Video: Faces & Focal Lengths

Tonight we're talking about focal length and the differences that they have on people's faces, like the distortion or however funny they make people's faces look. We're going to look at 50 millimeters, 35 millimeters, 50, and I think 75 millimeters, and see what happens to my face when we change the focal length, okay? I love popcorn. You guys like popcorn?
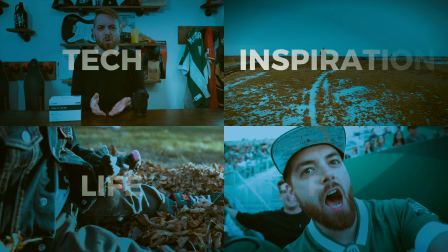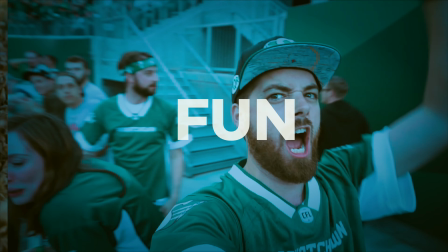Okay, so if you didn't know this, the wider your lens is, the more distortion it creates in people's faces. The ideal portrait range, I think they say, is 85 millimeters. That'd be on a full frame camera. When you get into like the crazy wide volume lenses, you've probably noticed people's faces like they look silly or funny, and you might think, man, that person's ugly or has a weird face. It could just be because they're using a really ultra wide angle lens, but I thought, let's actually show you the difference. So we're going to dig into a few focal lengths and look at the difference of both how it blurs the background as well as, what it does to my face when, especially when you get to the edge of the frame or
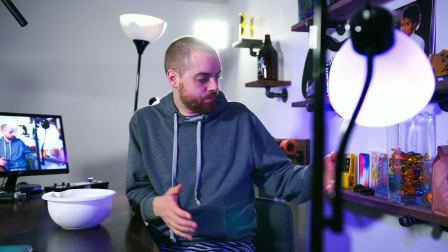stuff, okay? So we're about maybe 3.5 feet or so away from the wall.
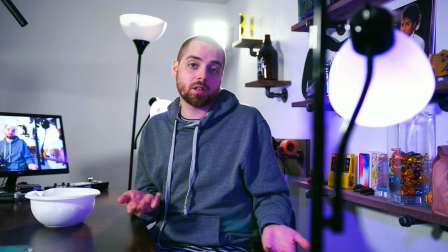So let's swap on some lenses and see what the difference in focal lengths do.
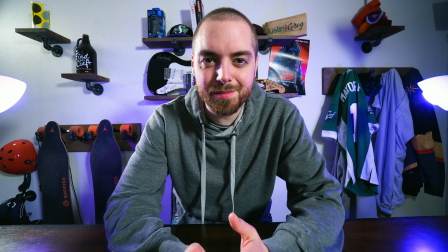Well, all right, thanks, Justin, and welcome to 15 millimeters full frame,
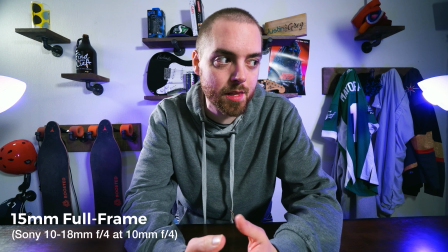or 10 millimeter crop, or 7.5 millimeter, and this is the kind of the vlogging ultra wide angle perspective.
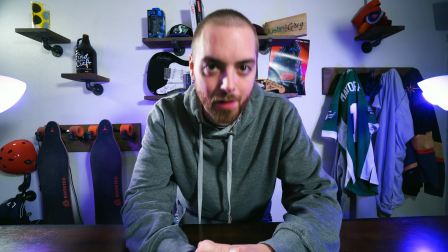But what you need to know about ultra wide is not flattering. It can be a little bit, I don't even know if it'd be flattening.
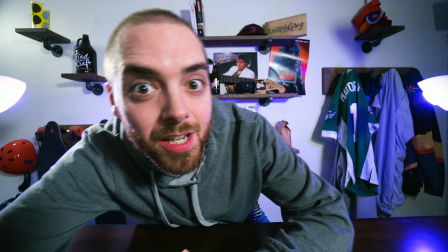Typically what it does is it makes all extremities look like really big and weird, especially as you kind of like get to the edge of the frame and your nose starts looking like wild,
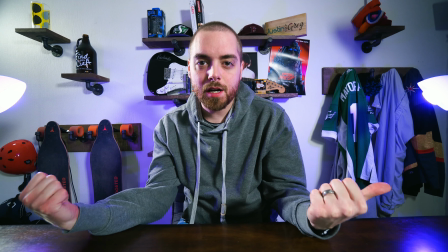and everything that you didn't want to be in the frame typically gets in the frame because it's just like so wide.
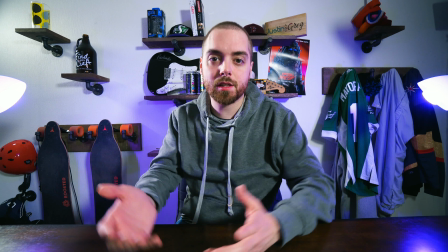So these lamps, which were out before, you can now see them, and you can probably see almost everything. And it's a very different perspective.
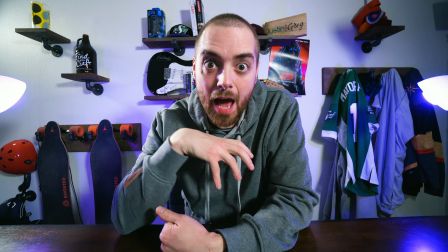I happen to like it because it looks that hyper realistic, kind of bizarre.
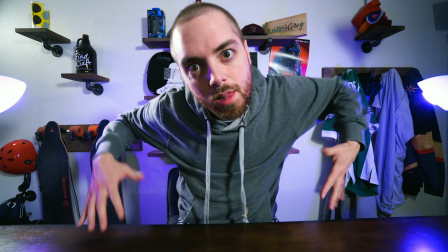It's not anything close to the way your human eye sees things, kind of like larger than life, and you can get all in the camera and feel wild and weird and wacky.
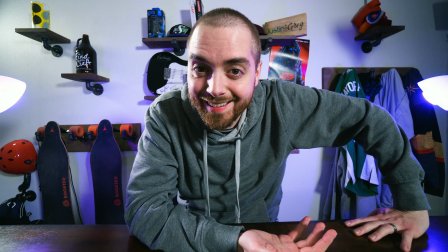And so it's fun. I like it. It's fun, but not flattering.
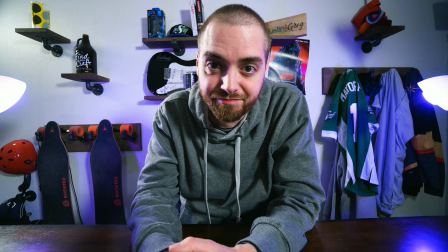So this is 15 millimeters, so check something else out. All right, welcome to 24 millimeters.
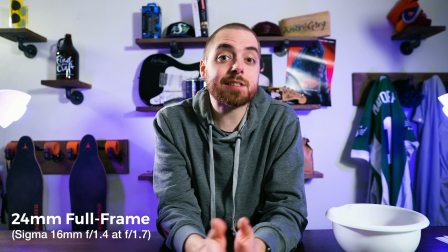16 millimeter on crop, 12 millimeter on micro four thirds. This is still very much a wide angle perspective, but not nearly as distorted as the last one.
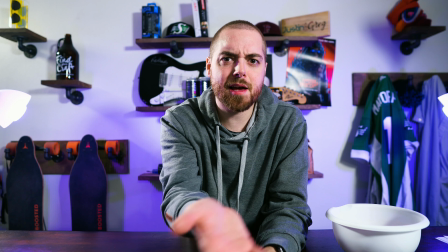You have to move back a little bit, whereas the last lens was like 1.5 feet away from me.
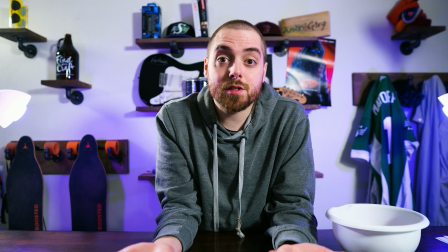This is 3 feet, which is still like really nice if you're in a tight space to still get lots of stuff in.
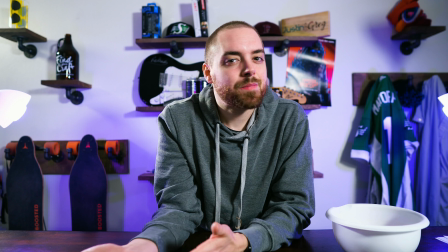You can also start to blur the background with these lenses because they typically will go down lower. This is a f1.6 lens.
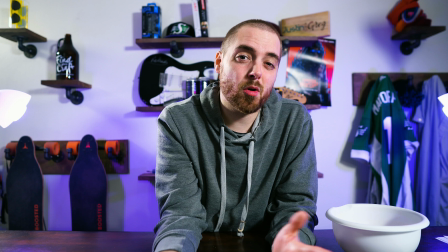I'm shooting at f1.7 because it doesn't do f1.8, but that's basically what it's at. But the background's blurry.
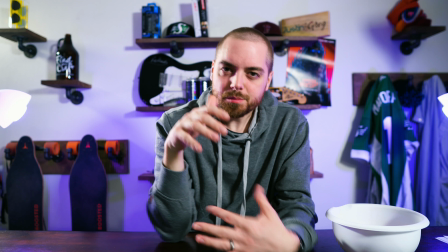Yay! I love blurry backgrounds, but you don't get that same kind of hyper-realistic perspective.
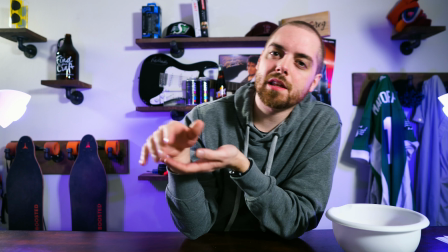You get a little bit of it, but even as I move to the edge of the frames, not the same level of distortion.
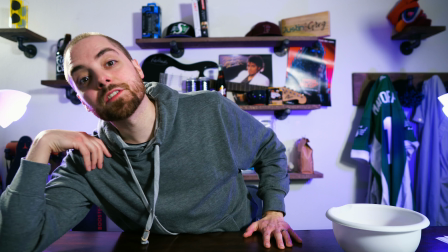Maybe if I'm like all the way out here, it'll start to, maybe a little bit, but it's kind of,
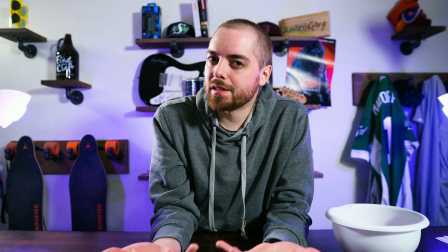it's a nice perspective that is still a little bit different than, what the human eye would see.
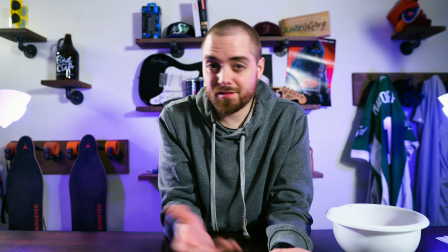But 24 millimeters, let's move on to something else. Yeah, actually, before we move on, I want to hear from you guys, because this is an interactive channel where you guys are much part of this as me. What's your favorite focal length for doing these kind of videos or whatever kind of videos? I want to hear from you guys because the conversations in the comments are the best. So if it's one of these focal lengths or a completely different one, whatever you like, let me know and let us know.
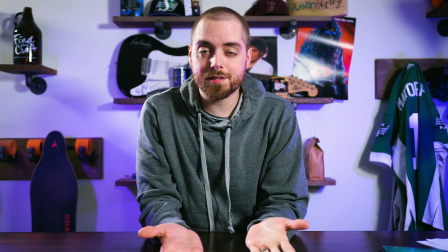On to the next one. Ness, this is a 35 millimeter equivalent.
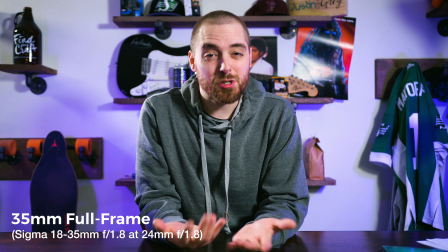So 24-ish millimeters on a crop sensor and a
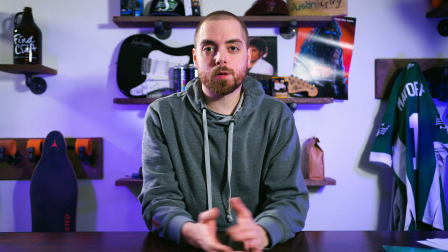17.5 millimeter, 18 millimeter, let's say, on micro four thirds. Now, you're going to notice you're starting to compress the background a little bit more.
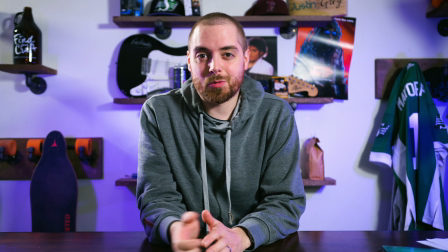It's getting more and more blurry. There's going to be a lot less distortion, especially like even if I can get all the way to the edge of the
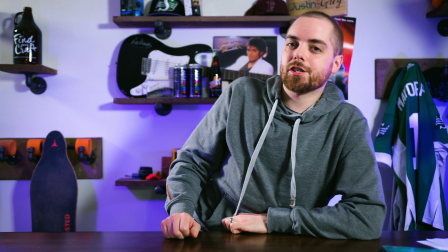frame, which ends up being a lot more of a challenge at these focal lengths is,
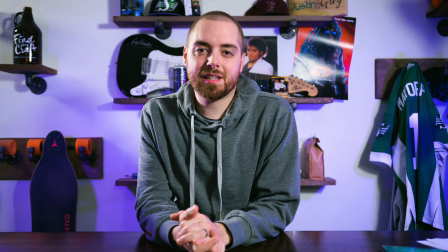it's fine.
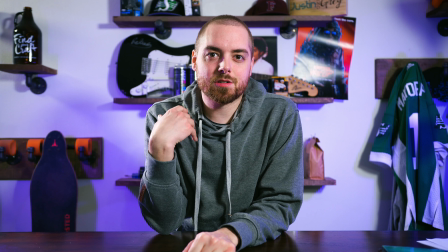It looks actually kind of nice and pleasing, and faces will start to look a lot more closer to how they look at, kind of a human perspective.
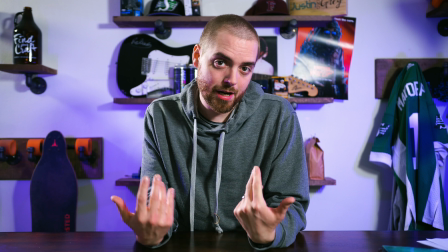We're almost at 50 millimeters. That's the goal for having a natural, what we see as human beings, okay?
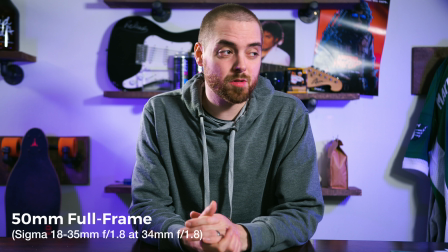And this is a 50 millimeter perspective, which they say is like basically how the human eye sees.
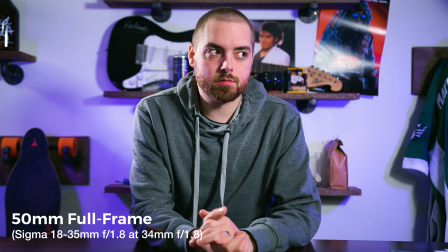Very, very similar. So people are going to look very normal. Normal's good, right?
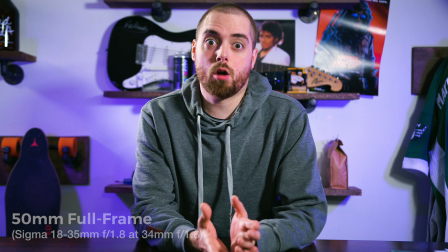50 millimeters, just, it's normal. Now,
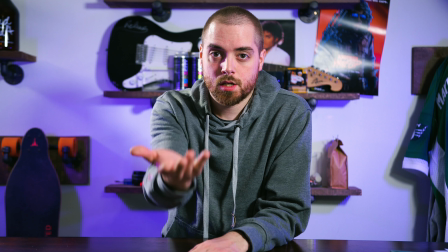you know, the camera right now is probably about 6-ish feet back from me.
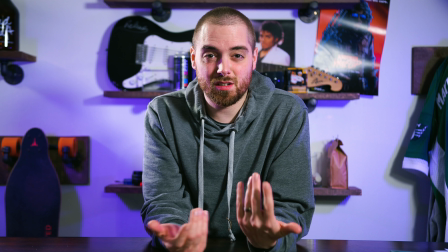So, you know,
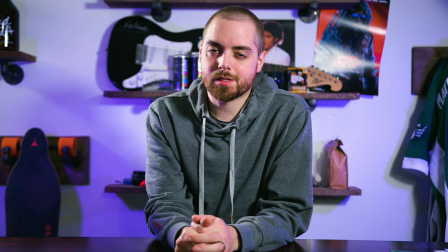you need to have a little bit more space depending how much air you want to be able to shoot. But you're going to notice if I lean this way or lean that way,
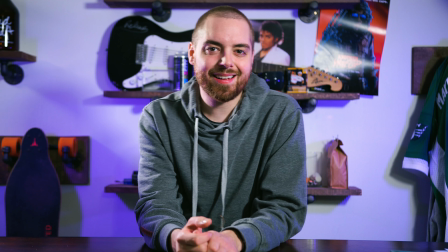there's a lot less drama happening. Drama? Drama. What do you guys say? Drama? Drama?
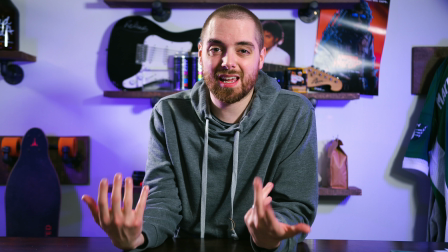Drama? So, you know, this is nice too. And again, the background gets nice and compressy.
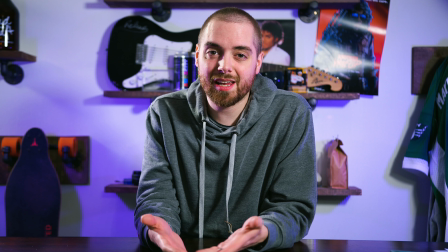50 millimeter f1.8 on a full frame is quite cheap.
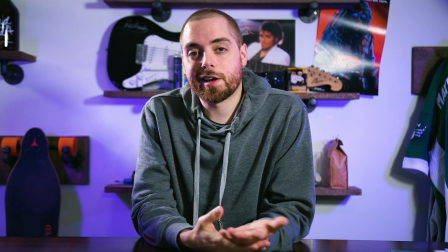That'd be about a 35-ish millimeter on crop sensor, and again, a 25 millimeter on micro four thirds.
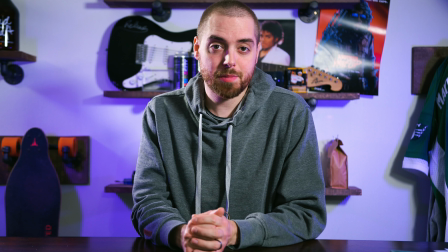And, you know, it's very, I would say, a pleasing way to be able to shoot people, provided that your camera can keep up with the autofocus,
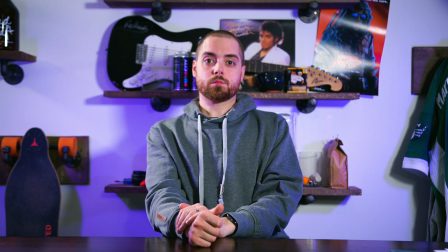or you got to be able to lock it off and not move too far back or forward.
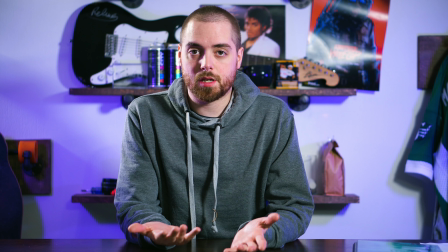Yeah. And here's 75 millimeters or 50 millimeter on a crop sensor, or a
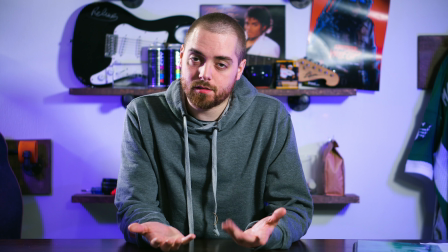37.5 millimeter on a micro four thirds. And this is more of a flattering angle.
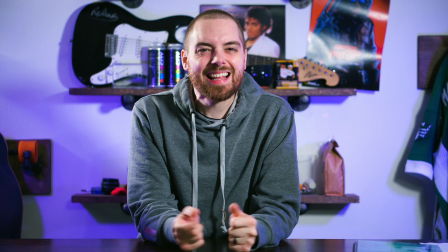What actually starts to happen is the lens kind of compresses people's faces, makes them look a little bit thinner, and they say just generally more flattering.
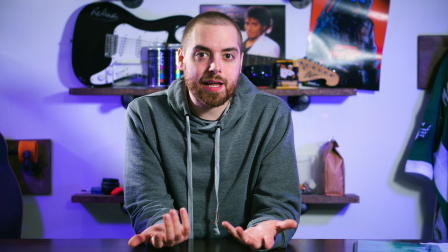Whereas, you know, with wide angles, your nose and everything starts to distort. This looks pleasing to the eye. So, can be nice, but we're about, I don't know,
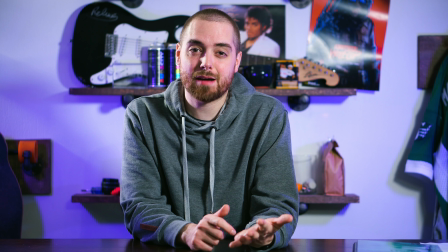8 to 10 feet back now, so you need to have a lot of space to be able to fit something like this in.
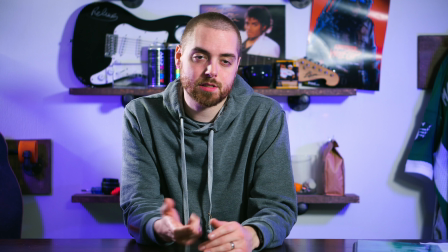And again, this test is going to be very, there's
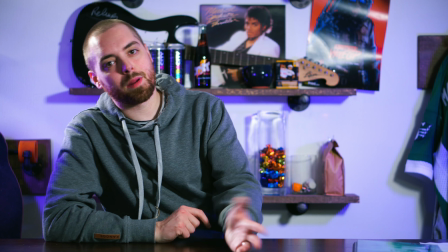nothing that's really going to be happening other than my lighting probably changing a little bit, you know?
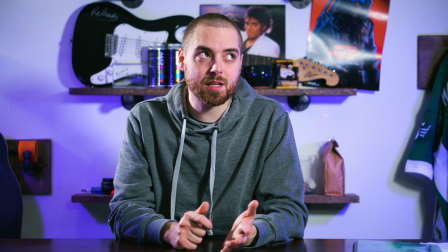So, the thing to think about, though, is that this may all seem very subtle,
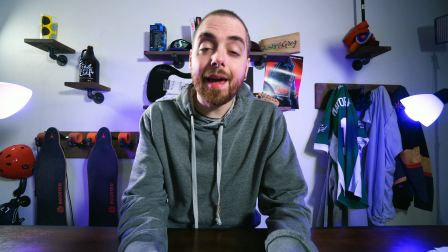but if we were to go from this back to this, you might be saying, wow, Justin, you look horrible. And I would say, thank you. Well, I'm sick, you know. So, but regardless of that, on the 75 millimeter or the 50 or the 37.5,
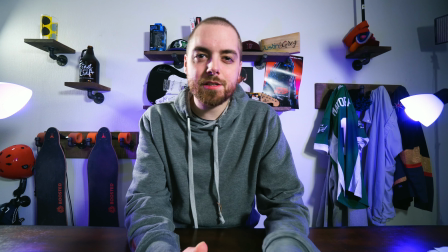whatever you want to call it, is movement in your face doesn't really change too much. But, like, look how big my nose can get.
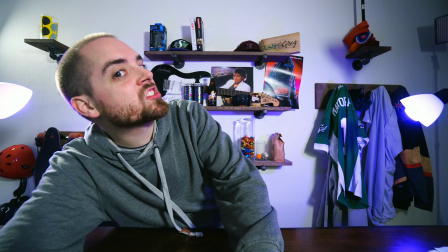Actually, let's go this way in the light. Like, it just starts, like, everything in my face,
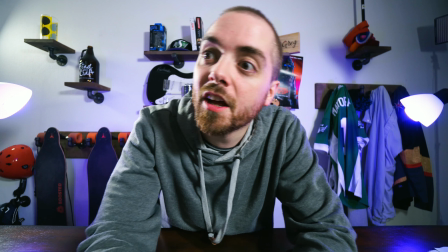especially as I get in there, can just start to, like, really distort and look funny.
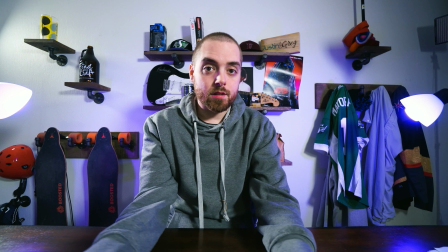And so that's just something you need to watch with the wider angle that you go. And again, the longer your focal length is, then the more flattering it is to faces.
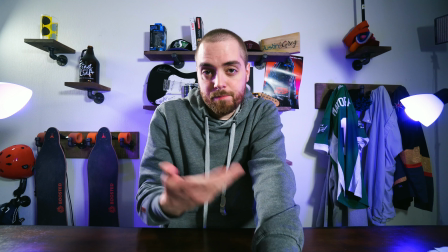So, you know, hopefully that was a good test. And let's just maybe roll through a few of the different options here.
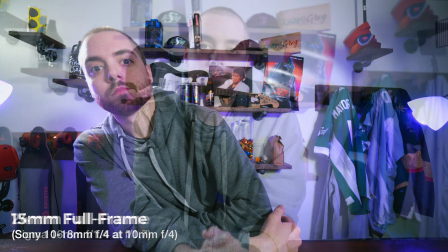And I will just tell you that, yeah, again, I kind of like this hyper real perspective.
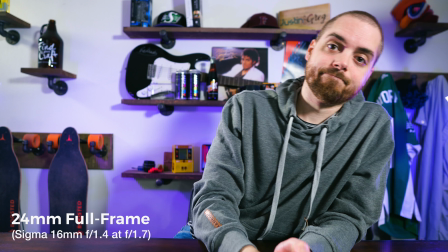But obviously if you're shooting, you know,
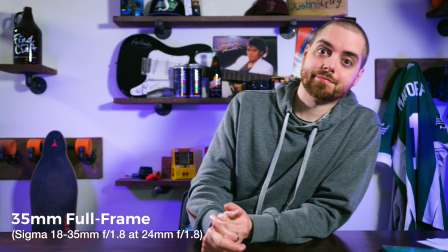models or people who want to have their faces flattered, then, you know, shoot with a longer focal length.
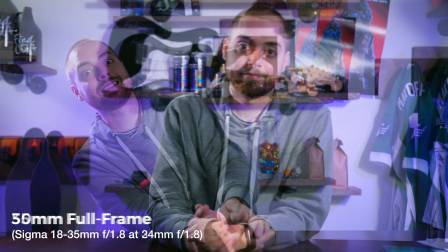But I think of poor vloggers like Casey Neistat, where everybody's like, your face is just a mess.
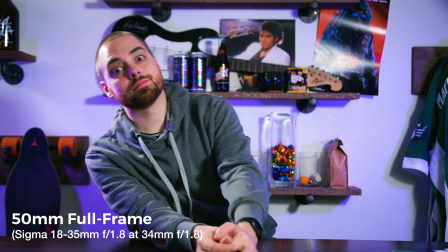I think if you met the guy in real life, you'd be like, wow, your face actually looks way better than it does on the vlogs.
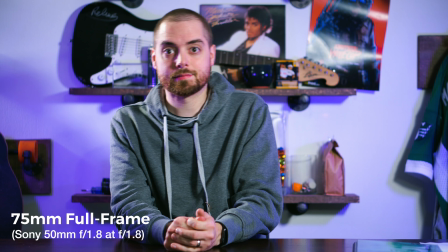And, you know, that's just the nature of how these lenses work. So, well, a really quick test on, you know, differences between focal length.